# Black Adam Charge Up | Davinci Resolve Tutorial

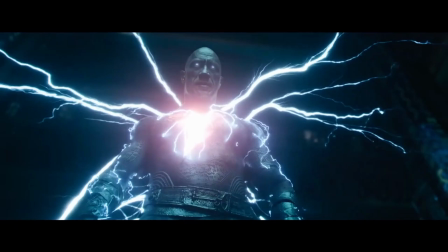0s
A few weeks ago, I asked you which effect from the Black Adam teaser you'd like to see a tutorial for. Let's see what we got. Lightning. I've kinda done that already. Let's see what else we got. Lightning, again, I've already done a tutorial for, okay, okay, okay, we'll do the lightning.
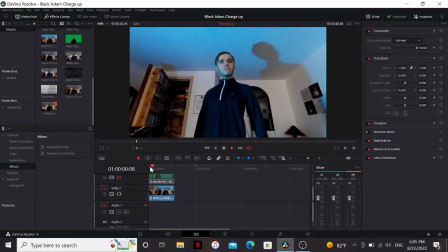22s
Happy? All right, so I've got my footage here. So I want to get some practical lighting to sell the effect more.
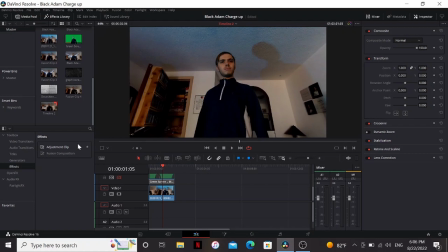27s
So I just had an LED off to the side here and had my sister flickering the brightness. You could also get this effect by like waving your hand in front of a light.
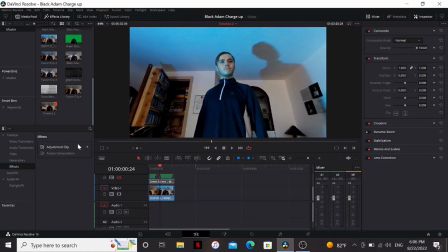35s
This just sells that the energy is really there and interacting with me. Now since the lightning is going to be behind me, I needed to cut myself out.
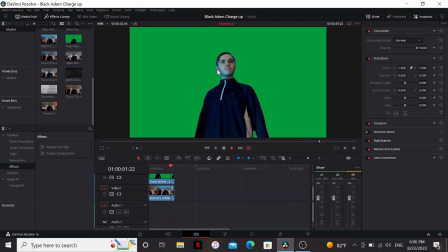42s
So I just threw this into Runway ML and got this. It's definitely not perfect, especially around the ear right there, but it works for what I'm trying to do. Now if you have the studio version of DaVinci Resolve, you could just use the magic mask or obviously just use a green screen.
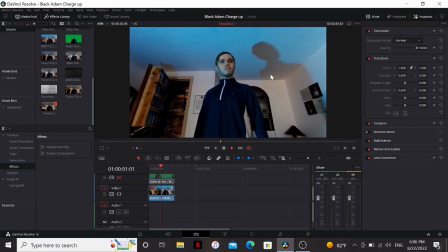55s
I didn't use a green screen because I was worried that the flickering light would interfere with the key. That's why I used RunwayML.
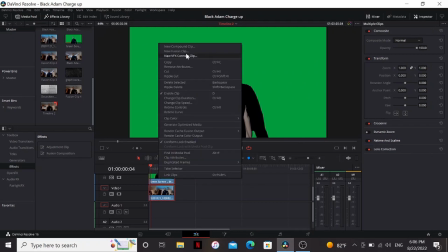61s
All right, so I'm going to select both of these. New fusion clip and infusion go.
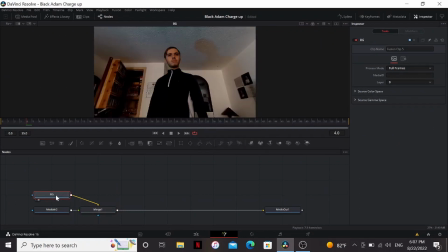66s
All right, so I'm going to bring media on to the viewer. So that is my background. So this one will be the green.
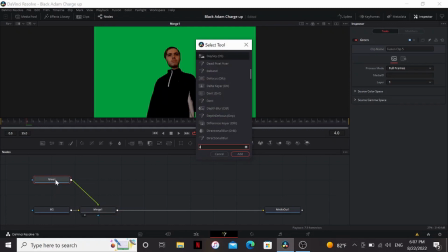73s
I'm just hitting F2 on my keyboard to rename these. So I'm going to add a delta key here and key out my green real quick.
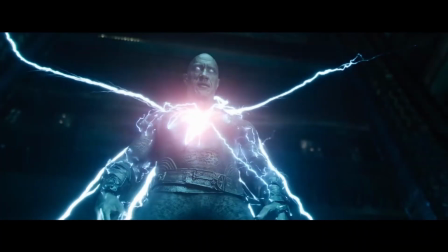80s
All right, so the lightning in the Black Adam trailer has a very stylized look, so let's see if we can recreate that.
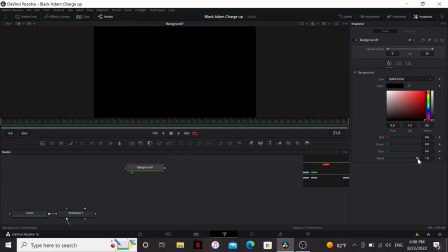86s
Let's bring in a background, bring down the alpha all the way.
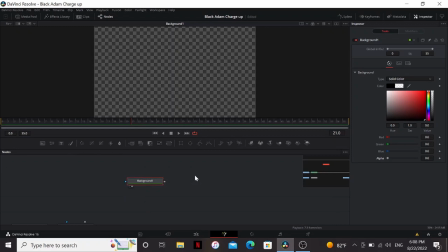89s
Now if you know me, you know my favorite way to create lightning infusion is with a plug-in, it's free, called POC Blitz.
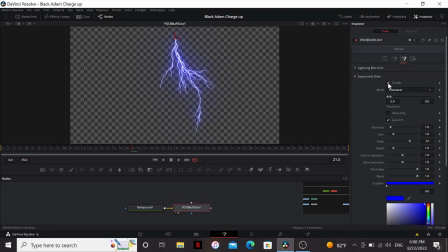96s
Let's start with that. Alright, start. Let's turn off our exponential glow, keep things running a little bit smoother. Now under the branch length, I'm gonna link all and bring this in down all the way. Then in the energy. I'm gonna bring it up so it's thicker.
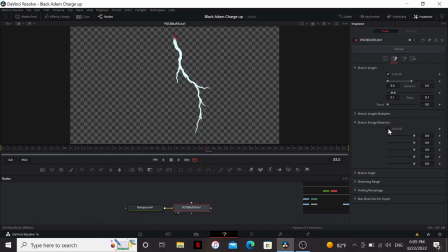113s
Now I want the branches to be thinner so I'm gonna go to the branch energy retention, link all, and then bring that around. That looks pretty good. And then maybe bring up the fall off a little bit more. I can put the start somewhere in the middle and bring the end somewhere off here.
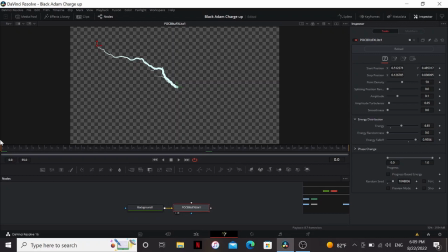131s
Now if you look in the trailer, the lightning moves in an interesting way. It's not changing really every frame like this is. It has one core shape and it's slowly moving so in order to get that effect we can go to the phase change and just bring that up all the way that means if you play through it the lightning won't move at all that gives us the look we're going for now one thing
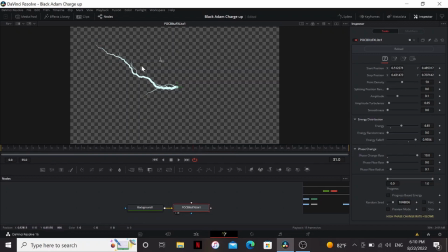149s
to note with this is that if you try to move the controls any it's not going to update now we have it staying still for the whole thing but we only need it to be on for a couple of frames so i'm going to do is add a brightness contrast node now if i bring down the gain on this you'll see it's making it darker which isn't what we want But if we click on the alpha, then it basically is a transparency slider.
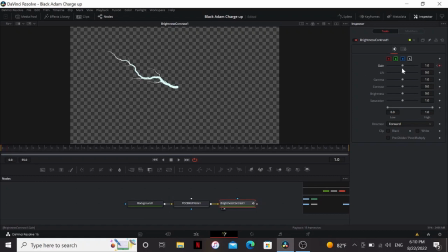168s
So let's bring that down, set a keyframe, go forward one frame, bring that back to normal, then go maybe five frames, keyframe, back down. So now it's off, pops up, and then disappears. Now that's one, but we need a lot more of these.
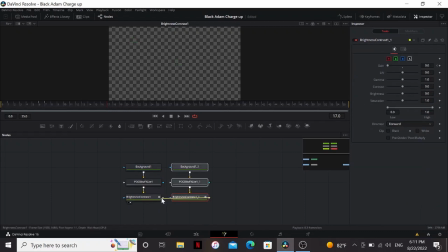183s
What I'm going to do is copy and paste them over here, and then just merge that back on top of each other, bring the merge to the viewer. Now change the apply mode to screen.
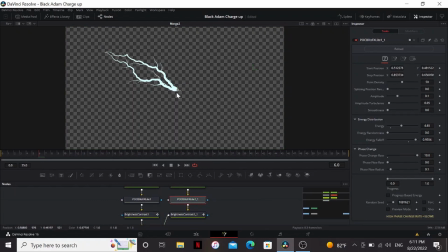193s
Now I want it to be going in another direction so I'm going to bring our things to a different place and then again bring the phase change down and back up so that it updates. Now I want these to be on at a different time from each other so I'm going to select this brightness contrast, go into the key frames, make sure show only selected tools is on.
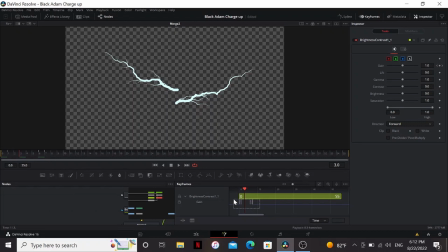212s
I'm going to click this to make it fill the screen, drop this down. Now I can select all these and move them anywhere I want. I'm just gonna have it be a few frames after the first one. So Now if we watch this, we have one and then another.
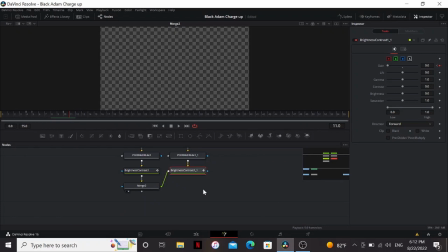224s
So you want to keep duplicating these, adding as many lightnings as you need. It got really tedious, and by the end, you will have a ton of nodes.
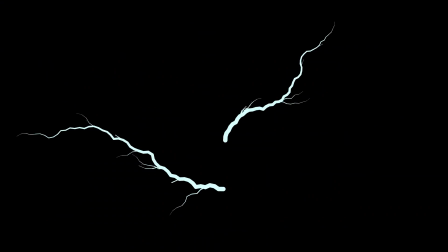232s
If this sounds a bit intimidating, don't worry about it. I rendered it out for you. I'll have a link in the description where you can download this footage.
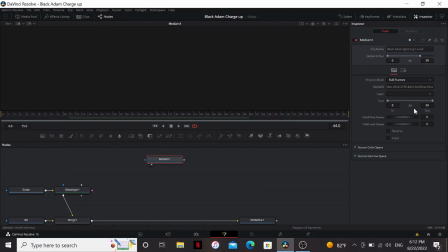238s
Now you can see it doesn't last the whole thing because it got really tedious. I did not go all the way. But because it's lightning, I'm just going to loop it. Because it's so chaotic and erratic, you don't really notice the loop point.